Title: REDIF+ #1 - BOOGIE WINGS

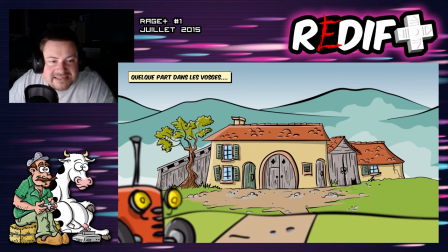qui sont zoomées les uns par rapport aux autres.
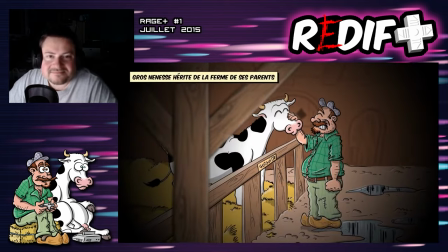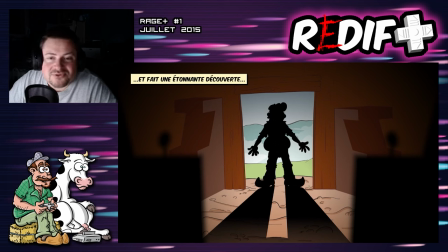Et voilà, on apprend vite fait l'histoire de Gros Nénès, qu'il hérite des bornes d'arcade de son père, il n'y a pas besoin d'en dire plus, ça plante le décor et ça ne dure pas très longtemps. Et à savoir qu'il était réduit, la toute première version de ce générique, il était plus long. Il durait...
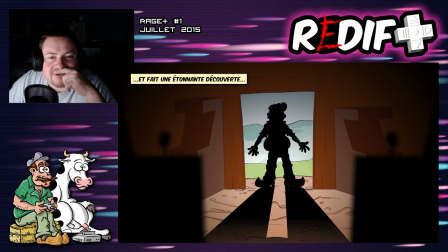Ou alors, il est déjà peut-être... Il n'a peut-être pas encore été réduit, là. Je ne sais plus, est-ce que j'ai envoyé des tests à quelqu'un ou pas ? Parce que quelqu'un m'avait dit que c'était un petit peu long pour un générique et je l'avais réduit. mais non mais là il m'a l'air d'être à la vitesse normale
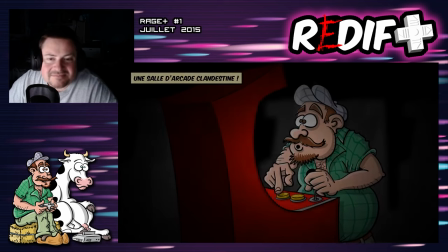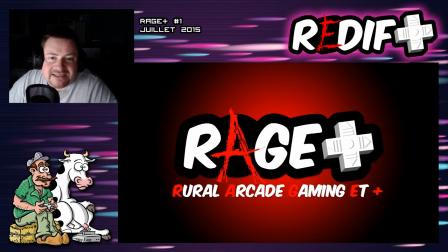alors le logo c'est pareil j'ai eu des mois pour le préparer il y a eu d'autres versions qui étaient bien dégueulasses avant alors pourquoi Rache Plus c'est vrai ça peut être intéressant alors je me suis un peu emmêlé les pinceaux dans l'histoire parce que Rache Plus au début ça devait être le nom de la chaîne après c'est devenu le nom d'un format c'est vrai que j'ai un peu merdé et même le nom est un peu merdique parce qu'au
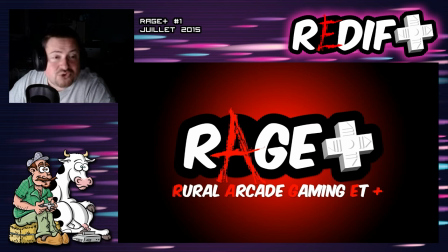début je voulais que mon personnage il gueule après les jeux parce qu'en vrai je gueule énormément quand je quand je perds je suis un gueulard je suis un mauvais perdant tout ce que vous voulez je gueule souvent quand je joue surtout tout seul quand je joue à plusieurs beaucoup moins si vous me voyez en convention il n'y a pas de problème je rage beaucoup moins quand il y a du monde on va dire donc je voulais que
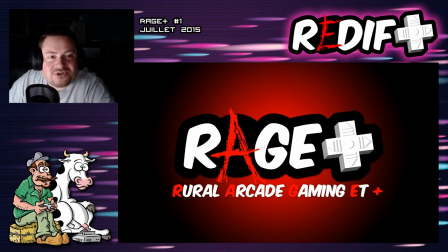le personnage il gueule donc rage ça allait bien sauf que je après coup je me suis dit mais attends c'est le joueur du grenier ça on va pas on va pas faire du joueur du grenier bis j'ai déjà repiqué plein de trucs au 36 15 usule par piquer des trucs au joueur du grenier quoi donc et puis ça collait pas bien que le personnage le personnage
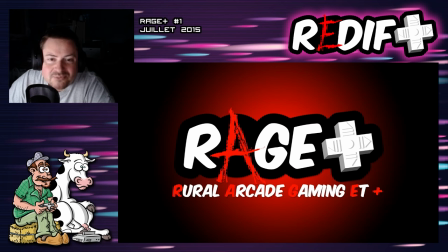il pouvait s'énerver de temps en temps mais je voulais je voulais qu'il a l'air sympa et un peu un peu bête mais pas qu'il ait l'air méchant pas forcément méchant mais en tout cas énervé voilà je voulais pas qu'ils aient l'air énervé et en même temps
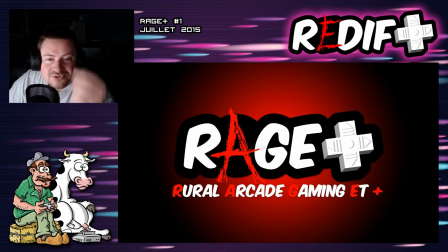j'étais tellement content de mon acronyme rural arcade gaming et plus que je les gardais parce que ça sonnait bien c'est facile à dire ça sonne bien même si ça a plus trop de sens par rapport aux personnages aux personnages et à l'histoire du personnage et donc rage plus ça devait
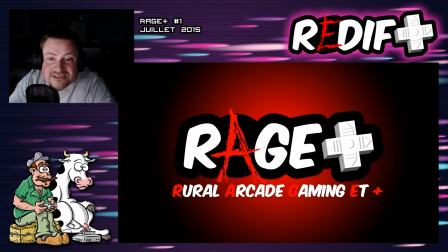être le nom de la chaîne et le et plus c'était pour si je ferais des let's play c'est parce que c'était déjà plus ou moins prévu enfin en tout cas je me laissais la porte ouverte à parler des jeux consoles ne pas parler que de l'arcade enfin tout ce que j'ai fait par la suite c'était un truc que j'avais envisagé on va dire enfin peut-être pas tout mais une partie
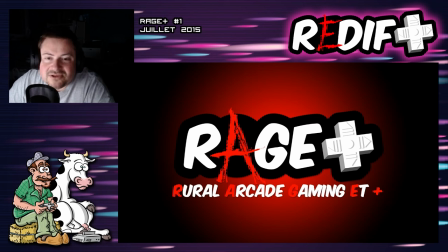en tout cas donc le et plus ça devait être pour les autres sujets sauf qu'au final rage plus est devenu le nom du format et la chaîne heureusement j'ai eu la bonne idée à l'époque de la plaie gros nénès voilà donc il ya eu un petit peu un cafouillage bon après si on le sait pas ça passe mais voilà et donc le logo faudrait que je recherche un lieu des versions dégueulasses où j'avais mis un espèce
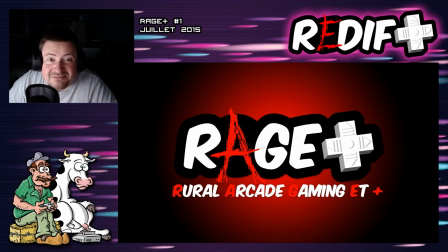de fonds en bois pour faire kitsch mais c'était tellement moche que non je suis resté sur un truc un petit peu plus simple et les couleurs et balie couleurs c'est J'allais sortir un exemple affreux. À force d'être dans l'imprimerie, de faire des logos et tout ça, je sais. Il y a plein de couleurs qui marchent bien.
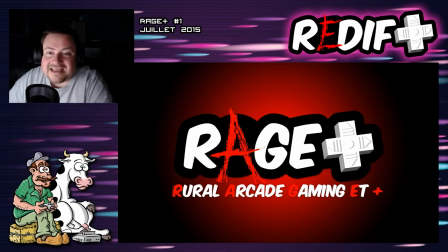Mais moi, je voulais un truc vraiment qui tabasse. Un truc qui pète. Et je sais que rouge, blanc, noir, ça marche super bien. Vous avez plein de marques qui utilisent ces couleurs. En fait, je m'en suis rendu compte quand j'ai fait un flyer pour un déstockage de marques de sport et de fringues.
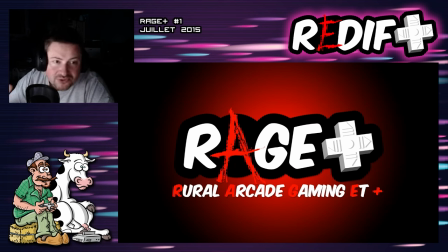Et c'était toujours soit du noir, soit du rouge, soit du blanc, soit une des deux ou voire les trois. Et je me suis dit, on reste là-dessus. On reste là-dessus et c'est affreux. Et un très bon exemple, c'est la croix gamée des nazis qui est exactement des couleurs-là.
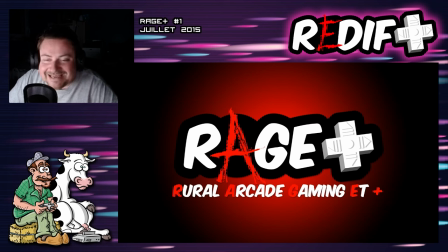Alors, il n'y a aucun lien. Je m'en suis rendu compte après coup. Après, j'ai vu la croix gamée et j'ai dit, oh la vache, mais c'est les mêmes couleurs en fait. Et ça marche bien. Je veux dire, c'est un logo qui fonctionnait bien.
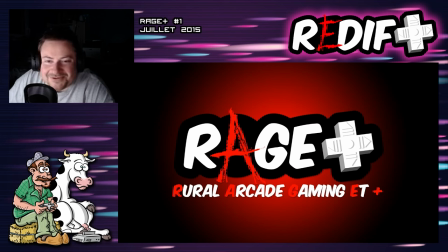C'est un truc qui n'est pas positif du tout. Mais voilà, c'est des couleurs qui fonctionnent. Il y a d'autres exemples. Nike utilise aussi ces couleurs-là. Il n'y a pas que les nazis.
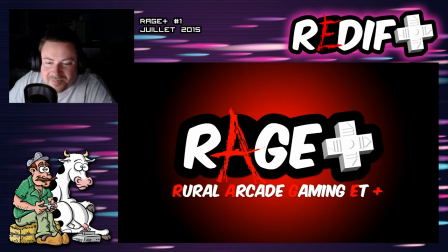Mais c'est des couleurs qui tabassent bien. Et pour le coup, je pense que ça marche. En tout cas, je suis assez content de ce logo. Je suis assez content de cette intro. Je n'ai pas du tout envie de changer ni l'un ni l'autre. Parce que je trouve que ça fonctionne bien. Et je suis content d'avoir réussi du premier coup à faire à peu près ce que je voulais.
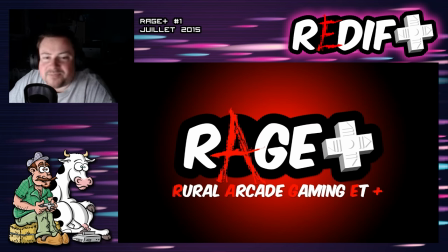Allez, on continue.
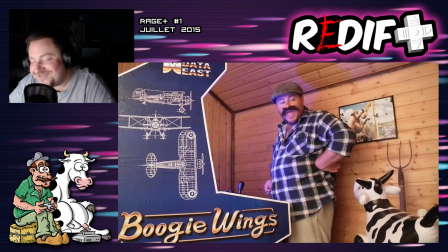Salut les touristes, et bienvenue sur Roche+. Ma copine Vigite et moi, on va vous parler de jeux d'harcord. Qu'ils soient bons ou mauvais, vieux ou très vieux, souvent méconnus, parfois un peu moins, mais dans tous les cas, testés avec le même amour que je mets pour l'élevage de mon bétail.
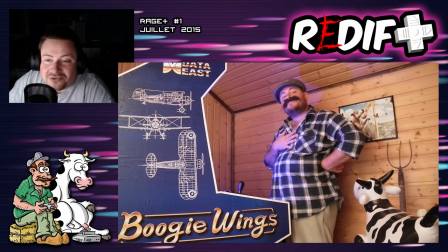Le ton n'est pas le même. je pense que j'ai évolué évidemment je pense que je suis un peu plus un petit peu plus dynamique maintenant ne serait-ce qu'au niveau du montage je vois que des fois c'est un petit peu long même si je reste très plan plan très
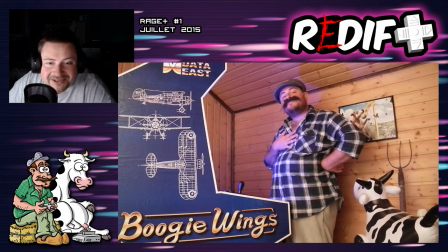classique en réalisation parce que je suis tout seul à faire tout ça je suis tout seul devant et derrière la caméra donc je ne peux pas m'amuser à faire une réalisation de fou mais c'est vrai que je sens au niveau du ton au niveau du phrasé ça a changé déjà l'accent comme je l'ai dit je l'ai vachement réduit Et ouais le personnage a évolué C'est normal
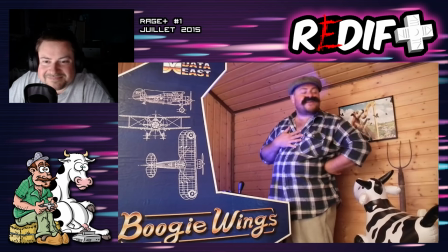Pas vrai Guiguit Guiguit
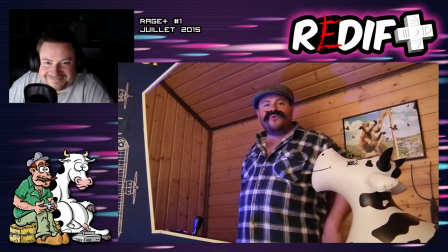Je vous promets L'autre fois après la fête des vignerons Elle m'a parlé Alors ouais ça c'est un Dès le début ça c'est un truc que je voulais Qui me tenait à coeur et dès le début j'explique Que la vache elle parle à Gros Nénès que quand il est
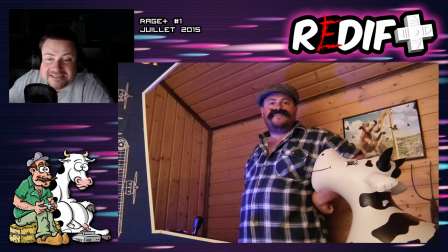bourré Et ça c'est rigolo parce qu'il y a des gens qui ont pris la chaîne En cours de route forcément Sur la première vidéo il y a très peu de gens qui l'ont vu et quand je ramène ça sur le tapis que Grounenès n'entend Guiguit que quand il est bourré, il y a des gens qui me disent ah ouais mais c'est rigolo ça, on n'avait pas compris et tout,
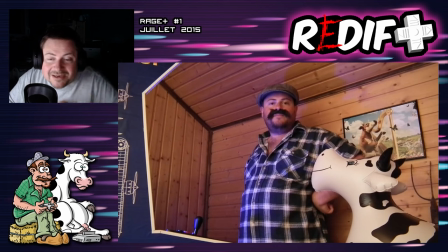bah oui c'est expliqué dès le début mais forcément c'est normal tu vas pas forcément revoir les vieilles vidéos quand tu débarques sur une chaîne mais c'est un truc qui était prévu dès le début par contre l'histoire de Grounenès qui sort de l'alcoolisme et tout
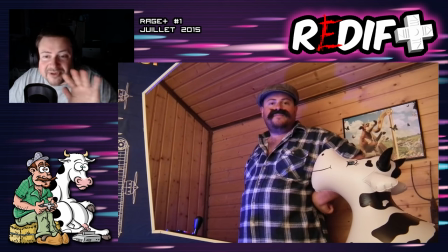les origines de Guiguit et tout, à ce moment là ça n'existait pas du tout, Guiguit elle avait pas d'origine on ne savait pas d'où elle venait à ce moment là attendez
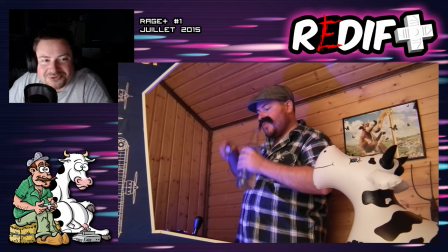alors gnaule alors j'allais dire gnaule plus, non à l'époque c'était gnaule tout court j'ai fait une étiquette où j'ai écrit gnaule et à savoir qu'à chaque fois que je bois de l'eau de vie ou qu'on voit de l'eau de vie à l'écran de l'eau de vie et de la gnaule c'est pareil c'est toujours de l'eau
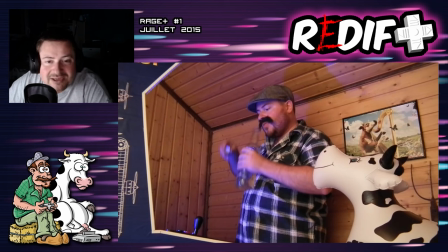alors loin de moi l'idée de vous faire croire que je ne bois pas du tout c'est pas le cas mais l'eau de vie je trouve ça beaucoup trop fort, j'arrive plus à boire ça Des fois, j'en bois un petit fond pour faire plaisir aux gens, mais c'est un truc que je n'arrive plus du tout.
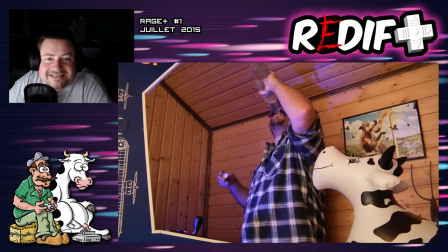Ça t'arrache la gueule. Enfin bref. Et ça, je ne pourrais pas faire. Ça, je fais ça, je m'nordis dans la minute.
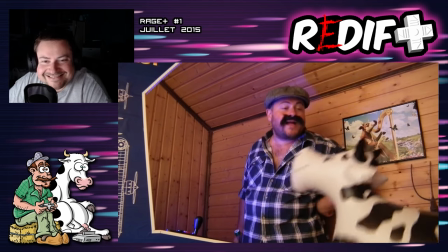Pas vrai, Guiguit ? Tout à fait, mon grand annais !
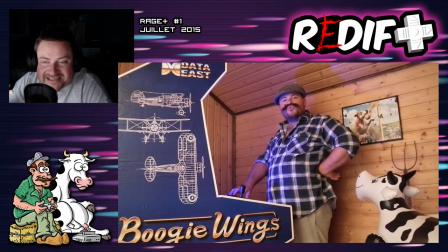Alors, à savoir qu'à l'époque-là, maintenant, ce n'est plus le cas parce que c'est compliqué, mais à l'époque-là, ma femme était donc présente sur place. Elle tenait Guiguit. Alors, elle lui mettait un pouce dans le cul comme ça. et elle bouge et elle bouge la guiguit et elle fait la voix en même temps,
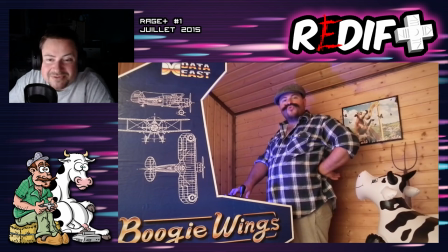donc la voix était prise en direct et la guiguit bougeait en même temps par la suite c'était compliqué, quand on a eu les gamins ça devenait compliqué de la faire venir sur les tournages puisqu'on n'était plus sur place, donc j'étais vraiment tout seul tout seul, après on faisait les voix enfin c'est toujours comme ça qu'on fait, on fait les voix après coup,
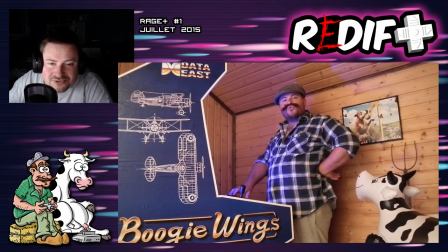et je vois aussi que, regardez ma main qui est posée sur la borne enfin sur la borne, sur le le stick arcade, parce que derrière il y a juste un stick arcade posé sur une chaise ma main, on voit qu'elle est éclairée en bleu et dans tous les épisodes j'ai un projecteur un petit projecteur LED
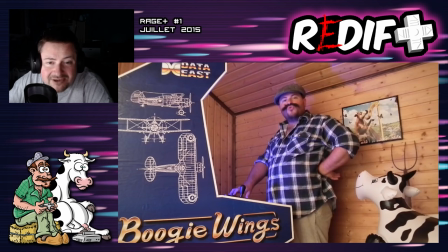on voit une lumière bleue pour rappeler la lumière de l'écran là ça marche bien ça se voit bien même sur mon visage